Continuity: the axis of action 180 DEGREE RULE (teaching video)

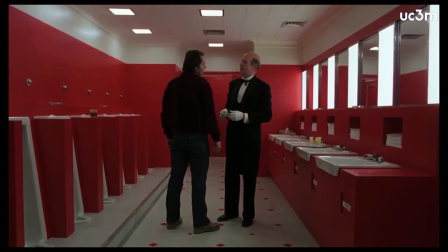I don't have any recollection of that at all. Mr. Grady, you were the caretaker here.
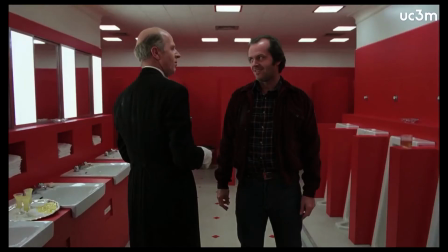I'm sorry to differ with you, sir. But you are the caretaker.
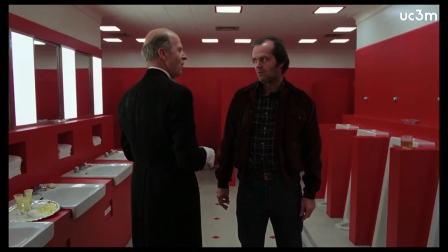You've always been the caretaker.
Kubrick crosses the line again, for the second time. It happens again when key information about the story is given.
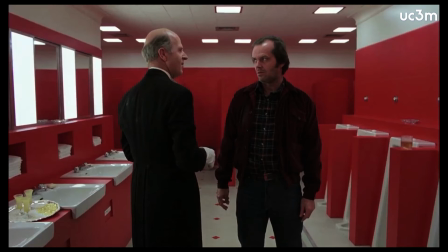In addition, as in the first case, there is a change of scale. We get closer to the characters. Finally, he shows a close-up of each character without crossing the line.
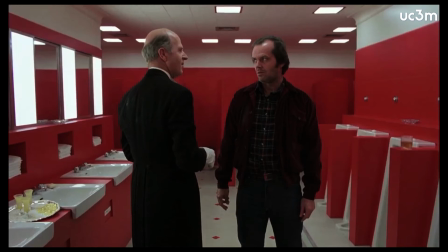I should know, sir. I've always been here.
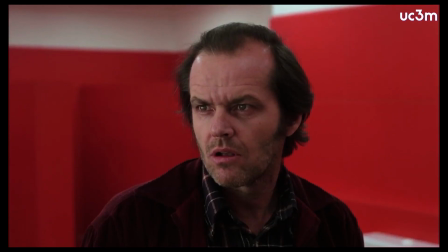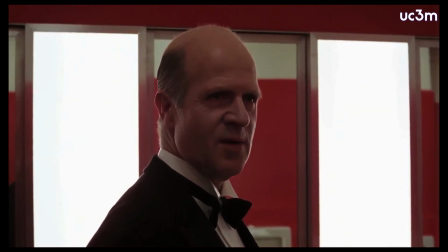Did you know, Mr. Torrance,
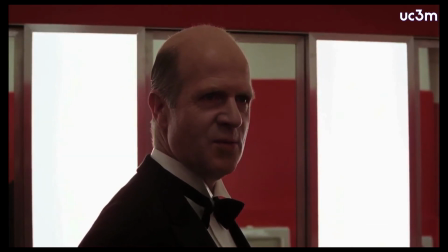that your son is attempting to bring an outside party into this situation?
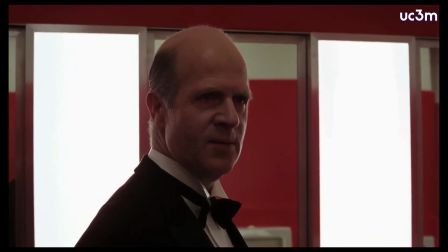Did you know that?
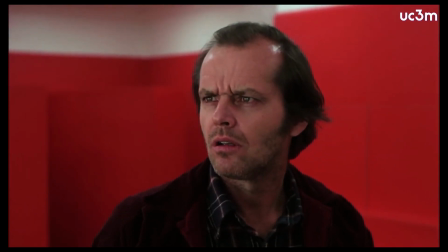No. He is, Mr. Torrance.
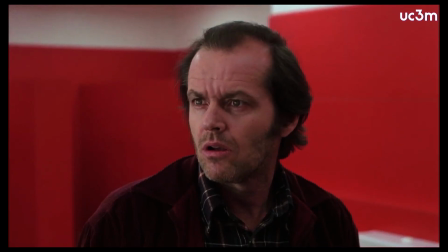Who?
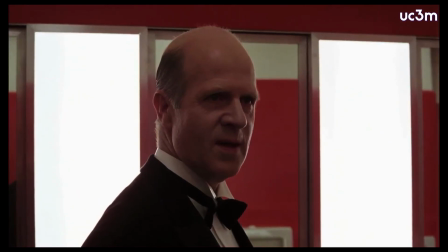A nigger.
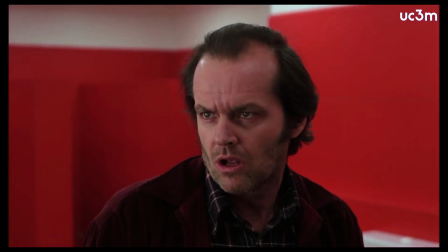A nigger?
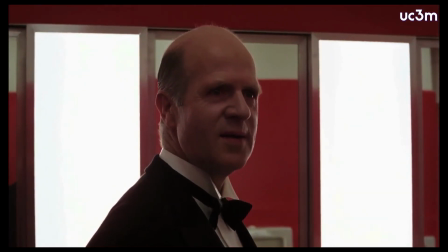A nigger cook.
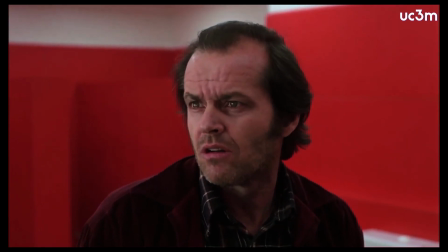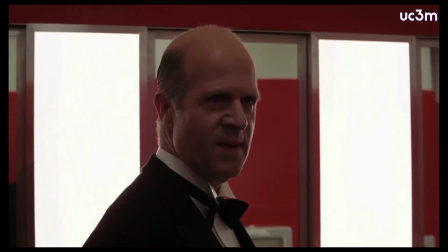Your son has a very great talent. I don't think you are aware how great it is. But he is attempting to use that very talent against your will.
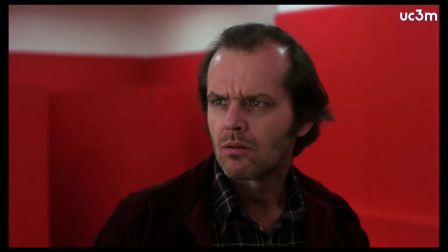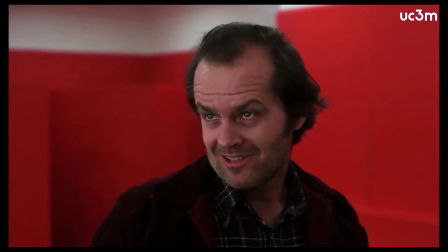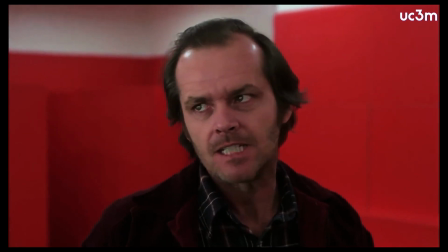He is a very willful boy.
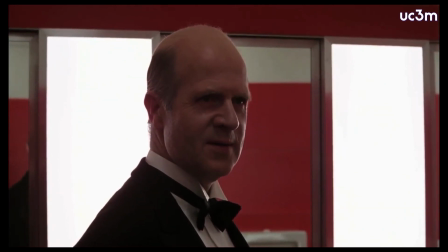Indeed he is, Mr. Torrance. A very willful boy.
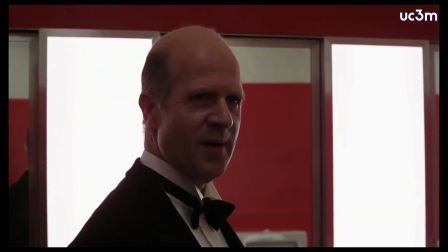A rather naughty boy, if I may be so bold, sir.
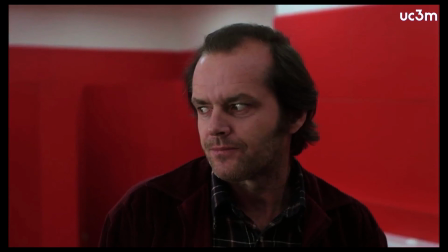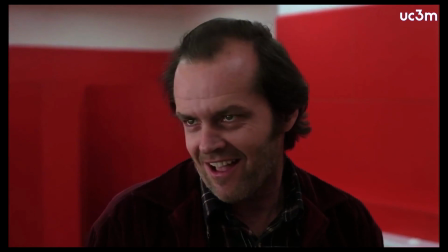It's his mother. She, interferes.
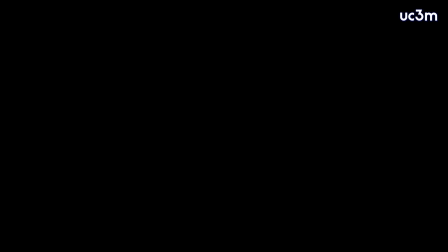The proximity of the camera registers the dramatic intensity of the situation. To conclude, the axis of action is a convention. Sometimes filmmakers break this norm to convey certain meanings,
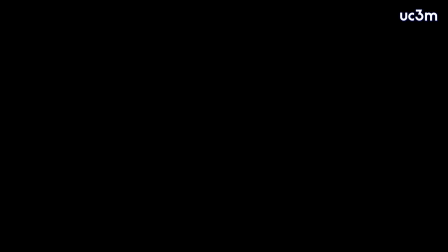but most of the time it's fully operative in the majority of fictional narrative filmmaking today.